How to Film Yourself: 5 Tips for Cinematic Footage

Hey everyone, I'm Carson with Studio McKay, and in this video, I'm going to be giving you my top 5 tips for getting cinematic footage of yourself by yourself without needing anyone else to operate the camera. So if you're excited, let's get started.
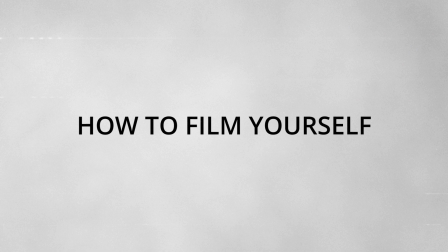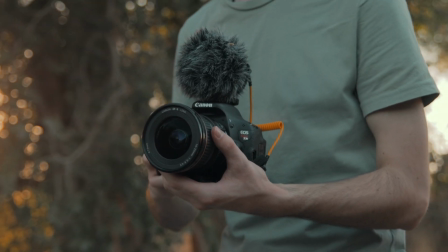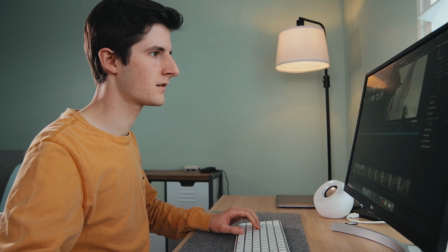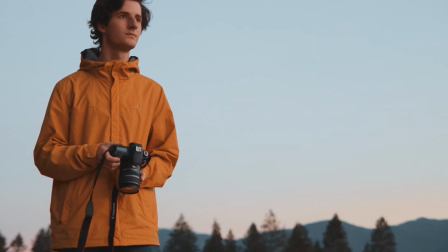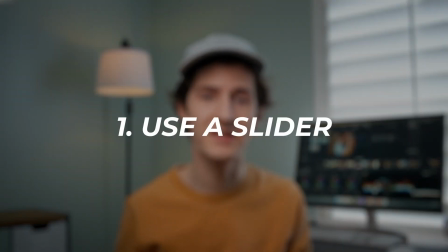All right, tip number 1 is to use a camera slider. I use this motorized slider from Neewer.
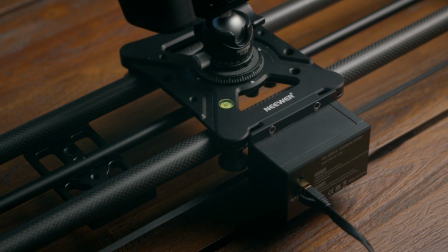It's about 40 inches long, giving me a wide range of movement that allows me to create unique parallax shots without needing somebody else to hold the camera.
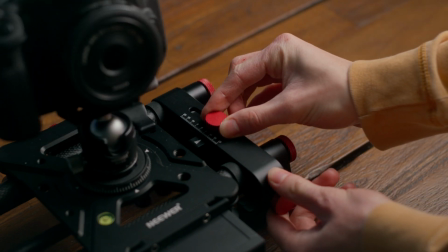And the center rod is adjustable. This allows you to keep the camera tracked onto your subject without drifting off.
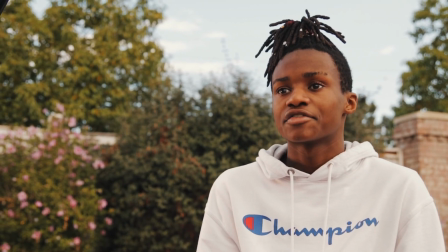I've used this for interviews, for YouTube videos, for just getting general B-roll of myself, and I found that this tracking system on there really helps so that I can stay in the frame and not constantly have to move with the camera.
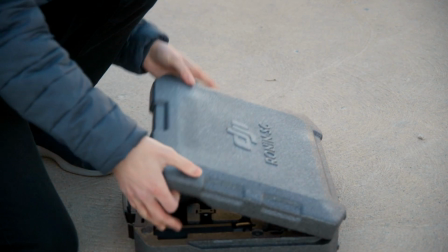Alternatively, you can use a gimbal like the DJI Ronin SC, which has an app that uses your phone's camera to track the subject throughout a frame,
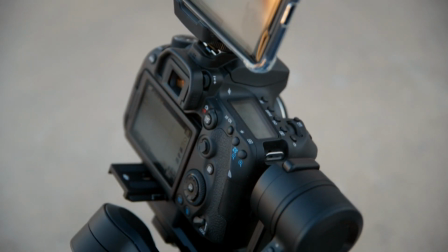and you can even control the camera motion directly from your phone. You can use this feature to track subjects, though this can be difficult to select yourself and track yourself. So what I like to do is use a slider, but you can use a gimbal if you'd prefer that. Now, if you don't have a slider or a gimbal, then you can just use a tripod.
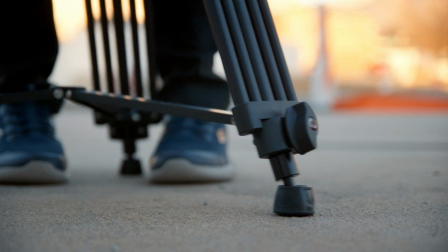In this case, since you can't move the camera, try moving yourself, the subject. As long as you have some sort of movement within the frame, whether it's the camera movement or the subject, it'll make your whole shot more dynamic. So if you can't move the camera, move the subject. All right guys, tip number 2 is focusing.
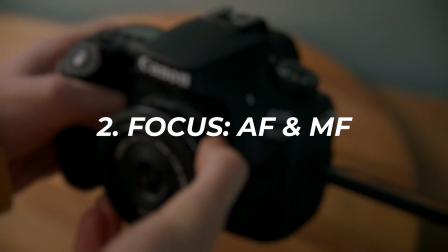Now I prefer to use autofocus when recording B-roll of myself, but there are times when this just isn't possible. Say your autofocus system isn't reliable, or you're in a situation where you need to focus on a specific part of the frame and your autofocus just won't cut it. In these cases, I prefer to use manual focus and then use environmental markers to help me know where that focusing point is.
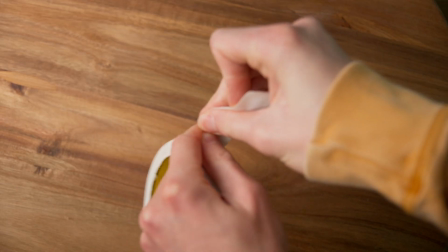I'll set like a piece of tape or a rock on the ground or something just to help me know where to stand so that I know when I'm in focus. You can also use focus peaking or magnification focus assist features to help you nail your manual focus.
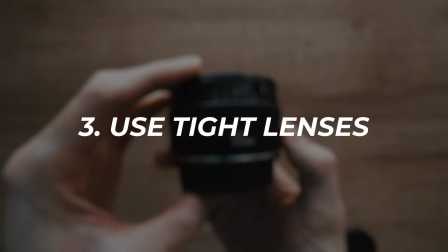All right, tip number 3 is to use tight lenses. I prefer to use lenses between 50 and 85 millimeters for parallax shots. These lenses give nice background compression that exaggerates the parallax movement,
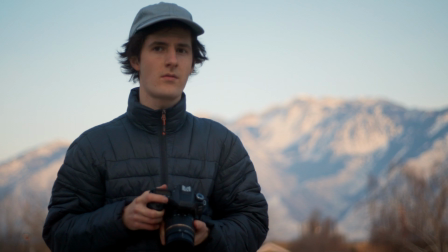which you can see in this example shot at 50 millimeters on a slider,
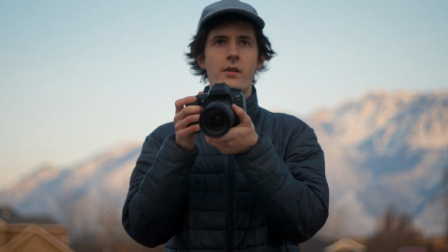and you can see that that compression really emphasizes that background movement and that parallax. I also find that tighter lenses just look more cinematic.
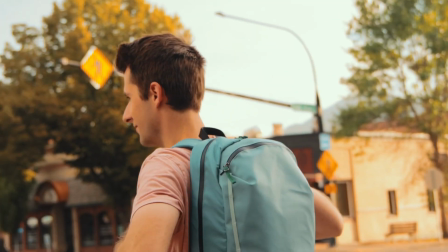When you have camera movement combined with tight lenses, you get this visual aesthetic that you see in a lot of Hollywood films.
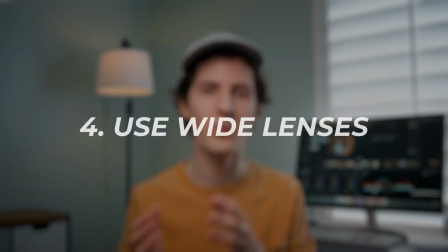All right guys, tip number 4 is when to use wide lenses.
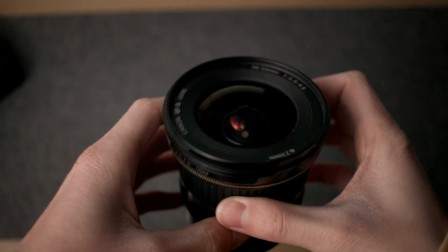Now, while I would never use a wide lens for a parallax shot, I do like to use them for push-in and pull-out shots.
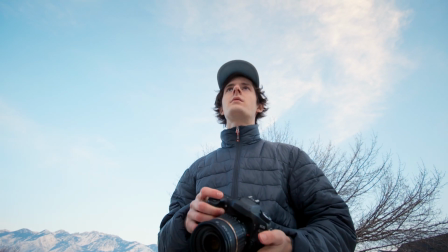You can see in this example shot between 10 and 20 millimeters that push-in and pull-out is really exaggerated by that wide focal length.
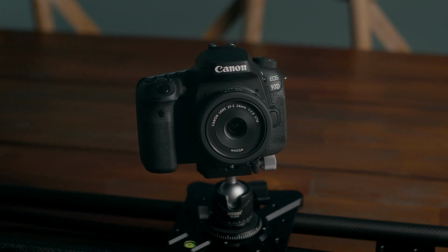Wide lenses can also exaggerate the distance at which your camera travels, making it look as though your camera was moving a lot farther than it actually was.
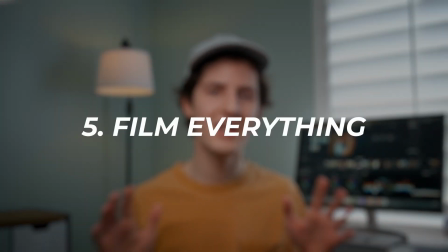All right guys, tip number 5 is to get as many shots as you can in as wide a variety as possible.
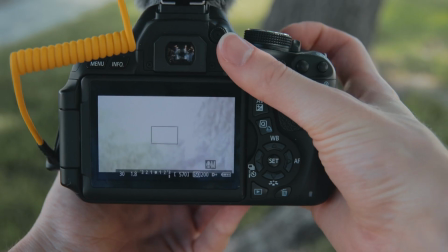We're talking wides, mids, tights, and POV shots, and anything else that you can think of. I've never regretted having more footage than I needed. Plus, if you can't move the camera, you can make up for that lack of camera movement by getting a wide variety of shots. The whole point of camera movement is to give your audience a unique perspective.
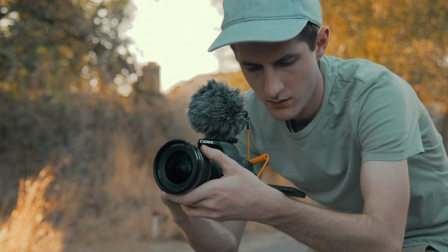So getting a lot of different unique angles will give them that perspective without necessarily needing to move the camera.